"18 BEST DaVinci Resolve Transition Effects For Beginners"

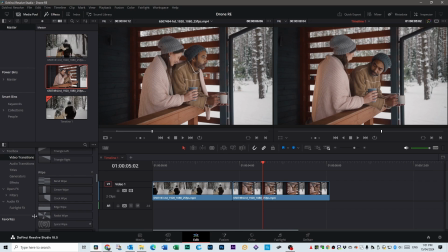And as you scroll down, you look at the wipes, all these shapes are pretty much what it does. Like if you go to spiral wipe, for instance, it spirals in and out.
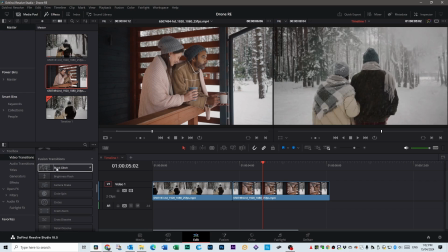Okay, another one I love is the block glitch. Put that across over here and have a look at
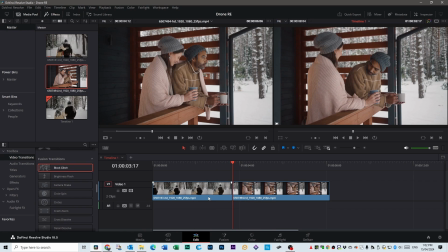it. We'll press play. It's really good if you're doing some kind of high-tech video where you've got technology flashing around. Doesn't apply to this scene, but it's pretty good otherwise. Another one I like to use on a regular basis is brightness flash.
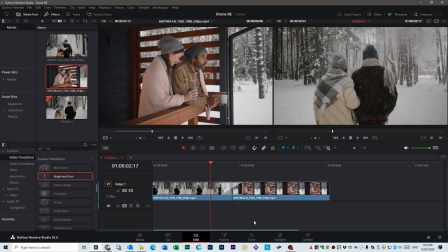It's kind of like that additive dissolve that I showed you earlier, but what I like about it is it creates this brightness effect as well. So it can literally show a passage of time from the walk, like they could be walking to a cabin. Flash to later on in the day.
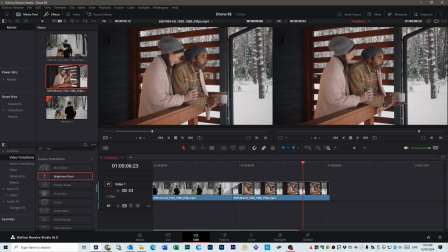They've warmed up a bit and having a cup of coffee. If you're a wedding videographer, you're going to love Crash Zoom.
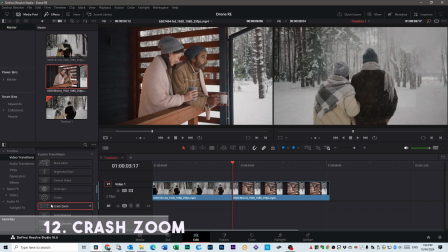That's under Fusion Transitions as you scroll down, this one here. If you scroll your mouse left and right, this is what it looks like.
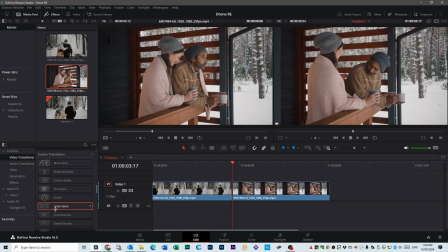It basically fades and zooms in the next shot. And another one I use all the time is called Film Strip.
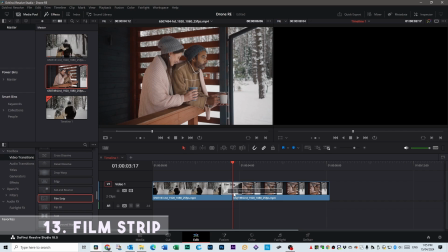I love this one. It's probably my favorite one, this one. It's not appropriate for this particular scene, but if you're transitioning from one thing to another, you can add like a bit of a film strip sound to it and it looks really cool.
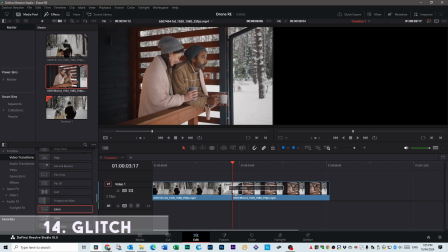Next one I like is called Glitch. It's like a digital glitch, so it's like glitch in your footage. As it's very similar to the one I showed you before, it's be good for technology type videos where you're showing glitches in the Matrix, for instance.
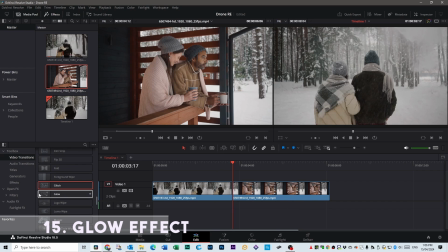The next one's called the glow effect. You'll see this one in movies all the time. This is where someone might have died and they show a passage of time and it shows what's happening next. This lovely couple's walking through the woods and we'll just move the mouse left and right. It glows white.
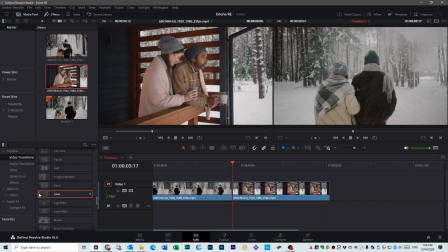If I was filming this scene, I wanted to show that this happy couple and someone had died, you'd have this shot and another shot afterwards where it's just one person.
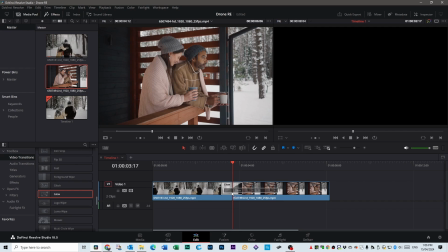But this is what it looks like.
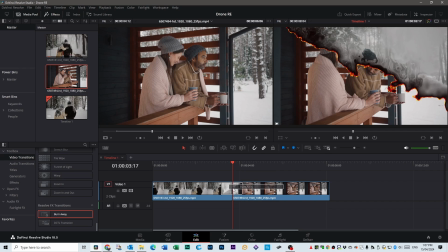And this one here is one of my favorites as well. It's definitely not suitable for this particular scene, but it looks really cool. It's called Burn Away.
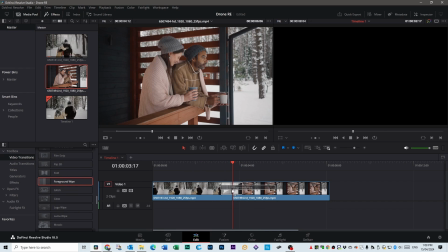While we're on the subject of favorites, let's just keep talking about them. Here's another one. This one looks great as well.
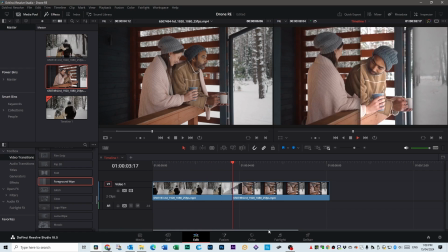Very professional, gives you that really cool look. One I use for drone images, which is really interesting. I had a shot where I had to show the drone flying from the beach to the house, and it had a cut to a straight down shot.
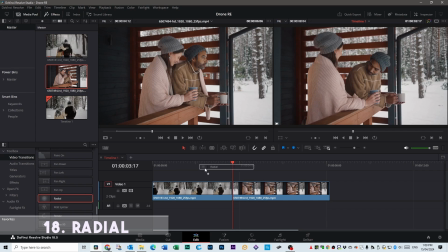And what I did is I used the radial transition here. So I've just brought the clip down into the timeline here.
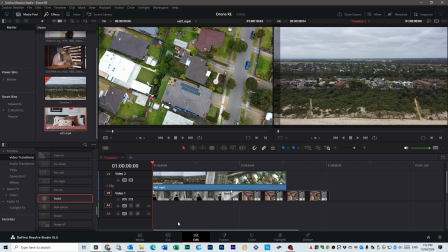And as you can see, when it plays, it goes from one shot to another shot.
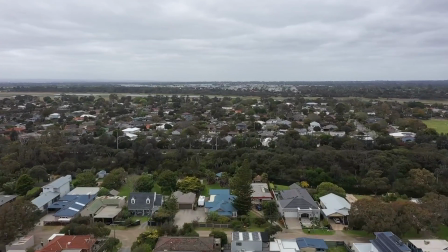So it goes from a forward flying shot, look at the screen on the right, and then flips into a shot that pans down.
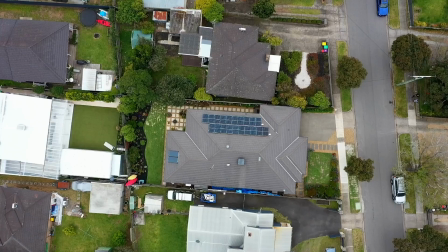It almost looks like I did the whole thing in one shot. When the agent saw it, they thought I'd filmed it in one go, which is quite interesting. If you're new to DaVinci Resolve editing and you want to improve quickly, I've created a video right here that goes over all the basics of DaVinci Resolve so you can get better at whatever it is you want to do. I'll see you over there.